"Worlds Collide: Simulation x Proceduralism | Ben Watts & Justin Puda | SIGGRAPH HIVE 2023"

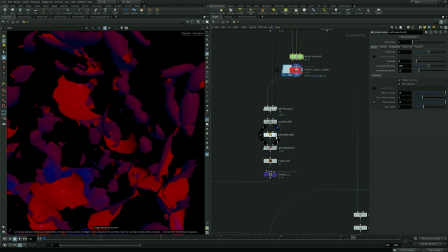24:42 Then we just go on down the line and sub-D this, add some thickness,
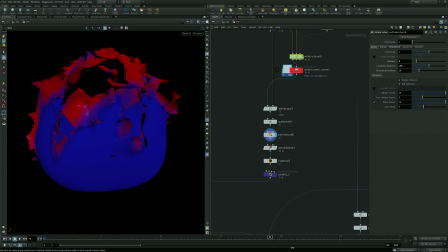24:46 and then we've got like a second iteration that we can copy onto our point cloud up ahead here and get just,
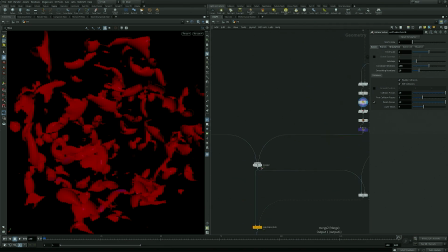24:53 you know, something we can scatter and break things up, get more variation and interest.
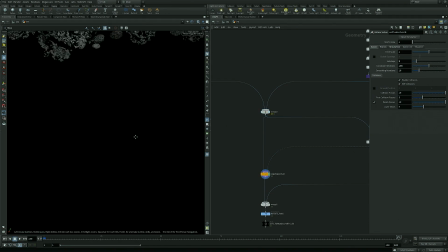24:59 So here we're just putting both copies onto a point cloud.
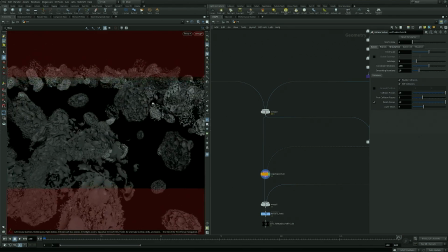25:04 And you can sort of have a look at now, we've got a good amount of detail and a good amount of variation in the peeling and the locations.
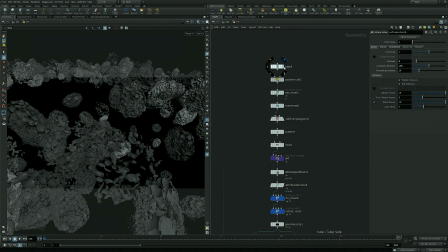25:13 And so now we'll take a look real quick about kind of how we created the point cloud, how we got some variable spin controls and whatnot, and ultimately kind of rounding out this effect.
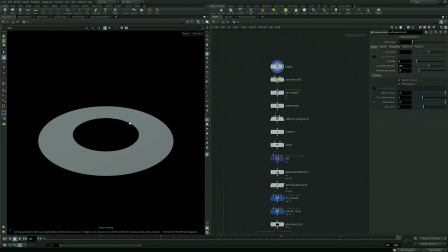25:21 Yeah, so we just took a tube, flattened it down,
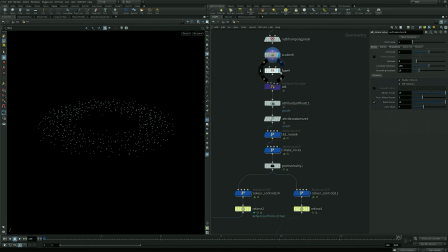25:27 scattered some points on it, and just fused the close ones for some cheap non-interpenetration goodness. And then just a basic 3D noise to add some underlying motion. And then I created a distance-based
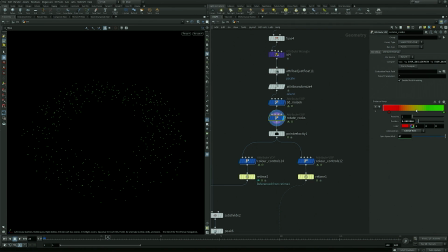25:42 mask from the center out, so we can just move the internal pieces at a different speed from the outer ones, just to be, just to create some interest, I suppose, because it's otherwise it just all spins at the same time. And then we take another copy of our original grain,
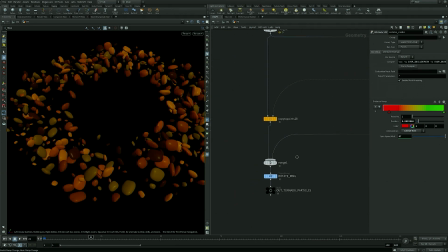25:59 but we keep that just as a solid object, so all the peeled layers will just sit on top of that.
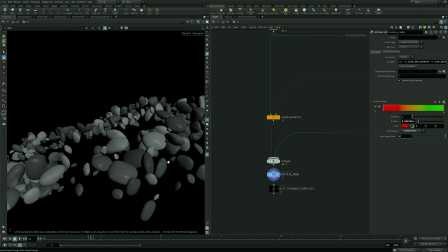26:05 And when they peel away, you'll see like a, you know, I guess a core underneath, and you'll see that now.
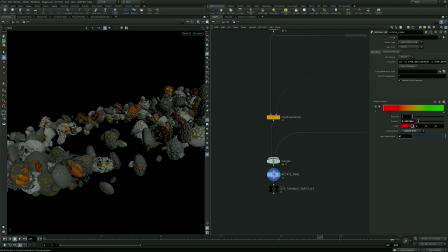26:14 You know, everything just folds away nicely, and we've got that internal structure that we can, you know,
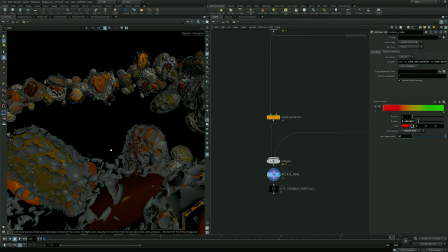26:19 just shade in whatever way we want, subsurface, or, you know, put some maps on there and make it look
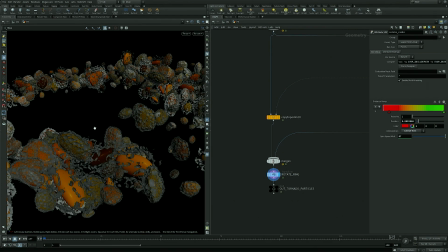26:26 semi-interesting. Yeah. So that essentially wraps up the peel section. Yeah, and it's not, you know, necessarily real time at this point because there's so much geometry in the scene, yeah. But it's still quite quick for how much geometry and motion and animation we have in there.
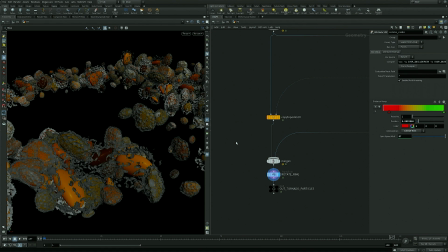26:43 It was good to work with. You're never going to get real time when you pull this amount of geo, but I think just the combination of the sim with the procedural effects just adds a little bit to it. Yeah. So kind of the last part of this piece is our procedural jellyfish. And this is really the hero of the film, and actually it was kind of born out of an old client project of ours where we had to create just a very high quantity of variations of jellyfish, and and the director wanted to really continuously reshape and change with tentacle shapes, sizes, bell sizes, etc.
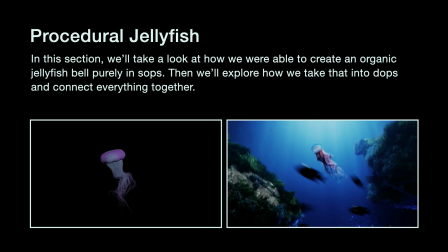27:26 And it was also needed to be put into a large swarm of jellyfish, and so this kind of produced this interesting riddle that we had to solve, which is that, you know, a jellyfish has really two kind of base forms of motion. You got the pumping of the bell of the jellyfish head, and you also got just kind of how it, you know, projects itself through a water column. And understanding how we were going to get those two to speak together, because we had a plan to use a pop sim for our swarm, but the whole riddle is almost chicken and egg, where does the bell's pumping action drive a pop simulation, or does the pop simulation drive the pumping action of the bell? And getting that to work and those to speak together, and also tricky. Variable time offsets and not have duplicate copies within a scene was something that was quite tricky, that we feel like we found what ended up being a semi-simple solution to a quite kind of complex problem. I'm reliving the nightmare now. Yeah. It was it was rough. Yeah. So we'll dive into this. But we solved it. Break it down. We did solve it, yes. All right.
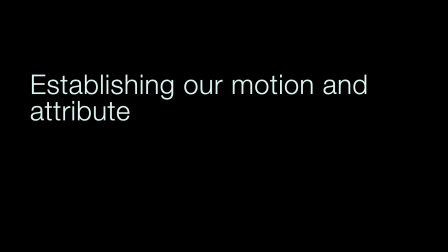28:27 So first we're going to start with just establishing our motion and this attribute. And the attribute's really responsible and the kind of the bedrock foundation of the entire jellyfish system.
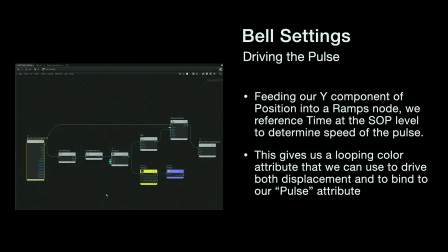28:37 And we'll just dive right in. So just go on in. Just dive in. We start by taking the bell, and we start with our bell, and we just basically feed the Y component of the bell into a ramps node. Just imagine a dome. Yeah, it's just done.